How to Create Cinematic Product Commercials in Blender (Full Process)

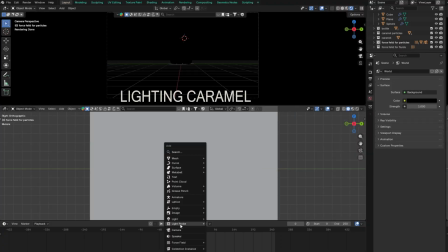[16:20]
So I'll start by lighting the caramel.
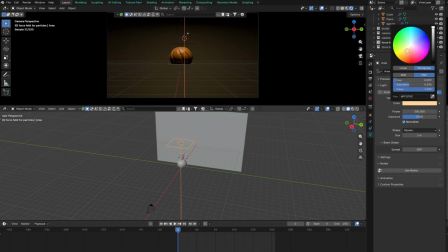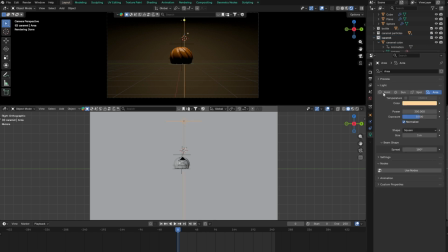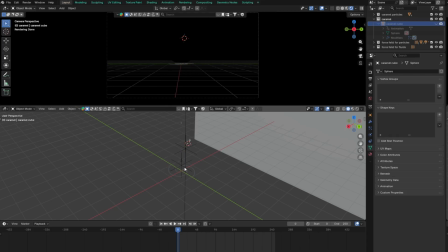[16:34]
I'm using an area light to light up the caramel and the particles.
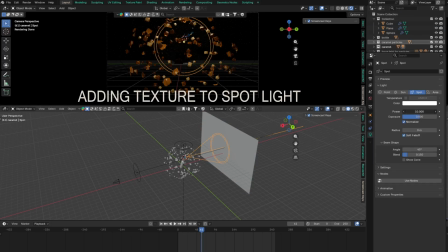[16:42]
Now I'm lighting the background plane with a spotlight. I'll also add a wave texture to the light to create a subtle pattern in the background.
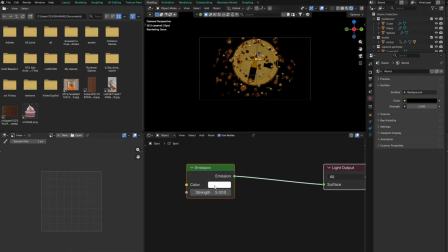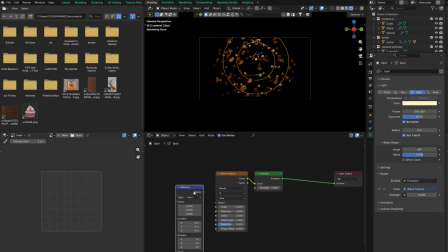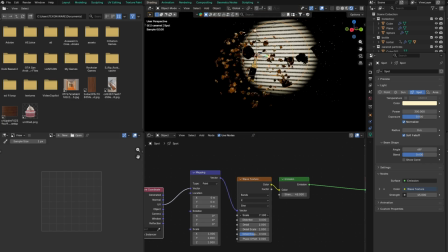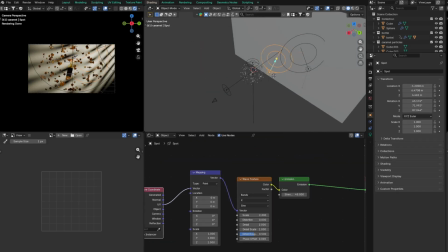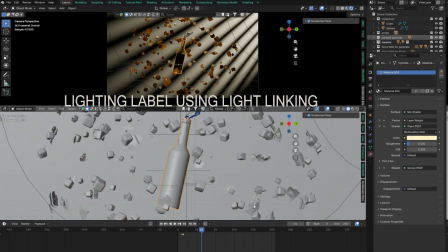[17:17]
Now I'm lighting the bottle label, and I'm using light linking so this light only affects the label.
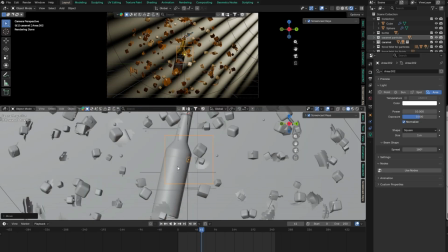[17:22]
This way, it doesn't get too bright or lose its colors.
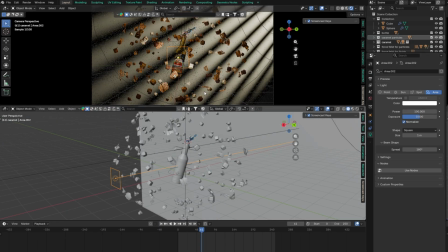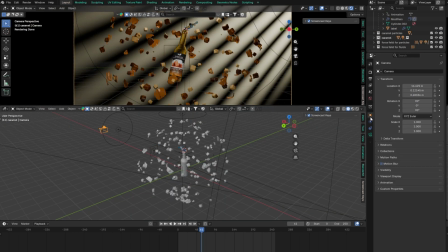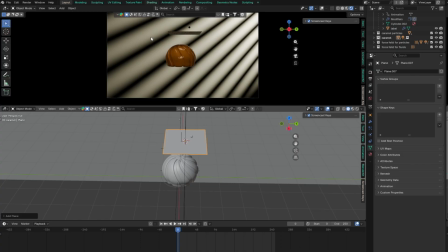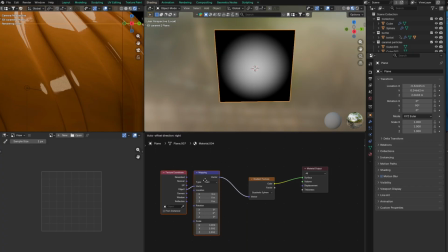I'm creating a custom emission light using a shader to softly brighten the overall scene.
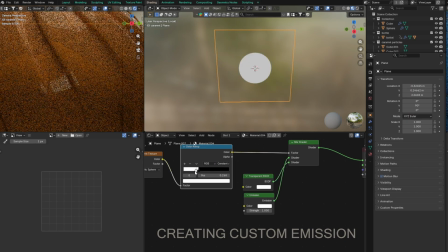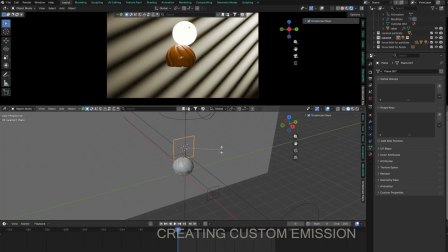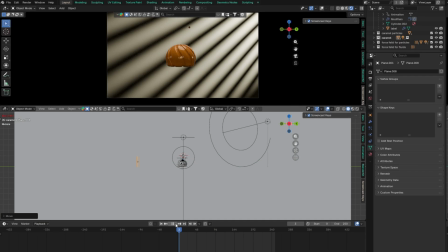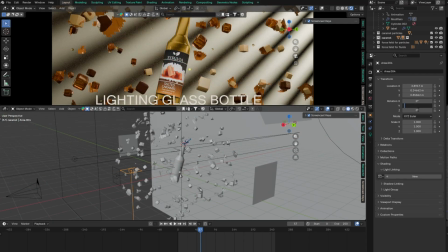[18:15]
I recommend lighting the glass bottle using light linking.
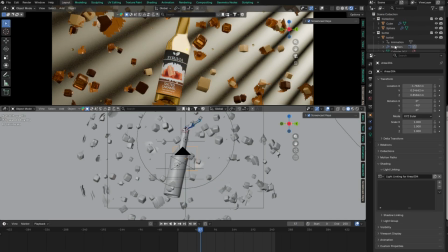[18:18]
This allows you to control exactly which lights affect the glass, so it doesn't become overexposed or washed out.
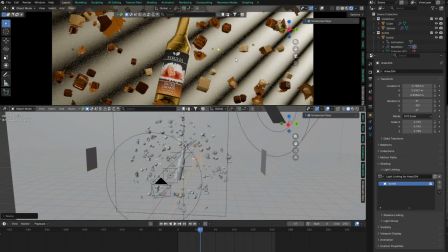[18:25]
It also helps preserve reflections and keeps the highlights soft, giving the bottle a more realistic and premium look.
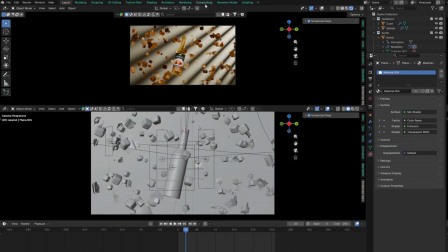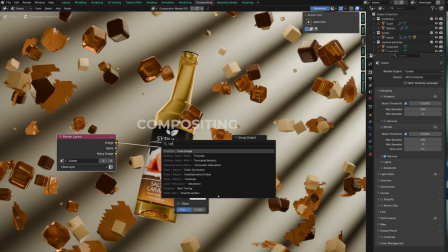[18:38]
In compositing, I mainly use the color balance and glare nodes. The color balance node enhances the colors, contrast, and overall sharpness,
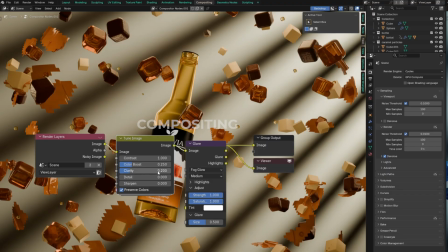[18:47]
while the glare node with fog glow adds a soft light bloom that boosts the indirect lighting.
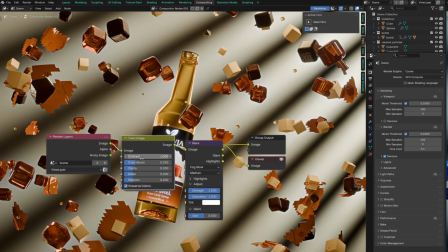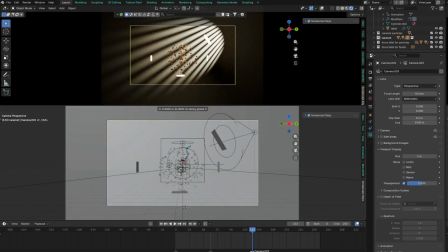[18:59]
For your camera settings, try experimenting with the focal length.
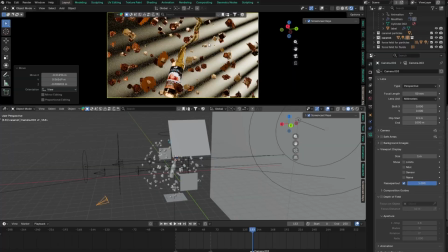[19:03]
Use a wider lens for the big blast, or zoom in to around 80 mm for those tight detail shots.
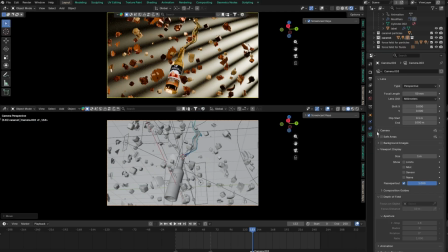[19:09]
Don't forget to enable depth of field and select your product as the focus object to get that beautiful, cinematic background blur.
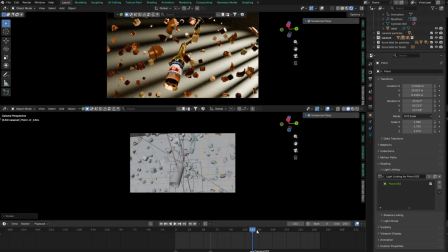[19:16]
I suggest taking a few different angles, both close-up and wide, to try and capture every detail of the scene.
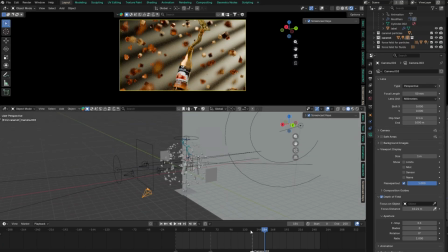[19:25]
Thanks for watching. I'll be back with another tutorial soon, but until then, happy blending and take care.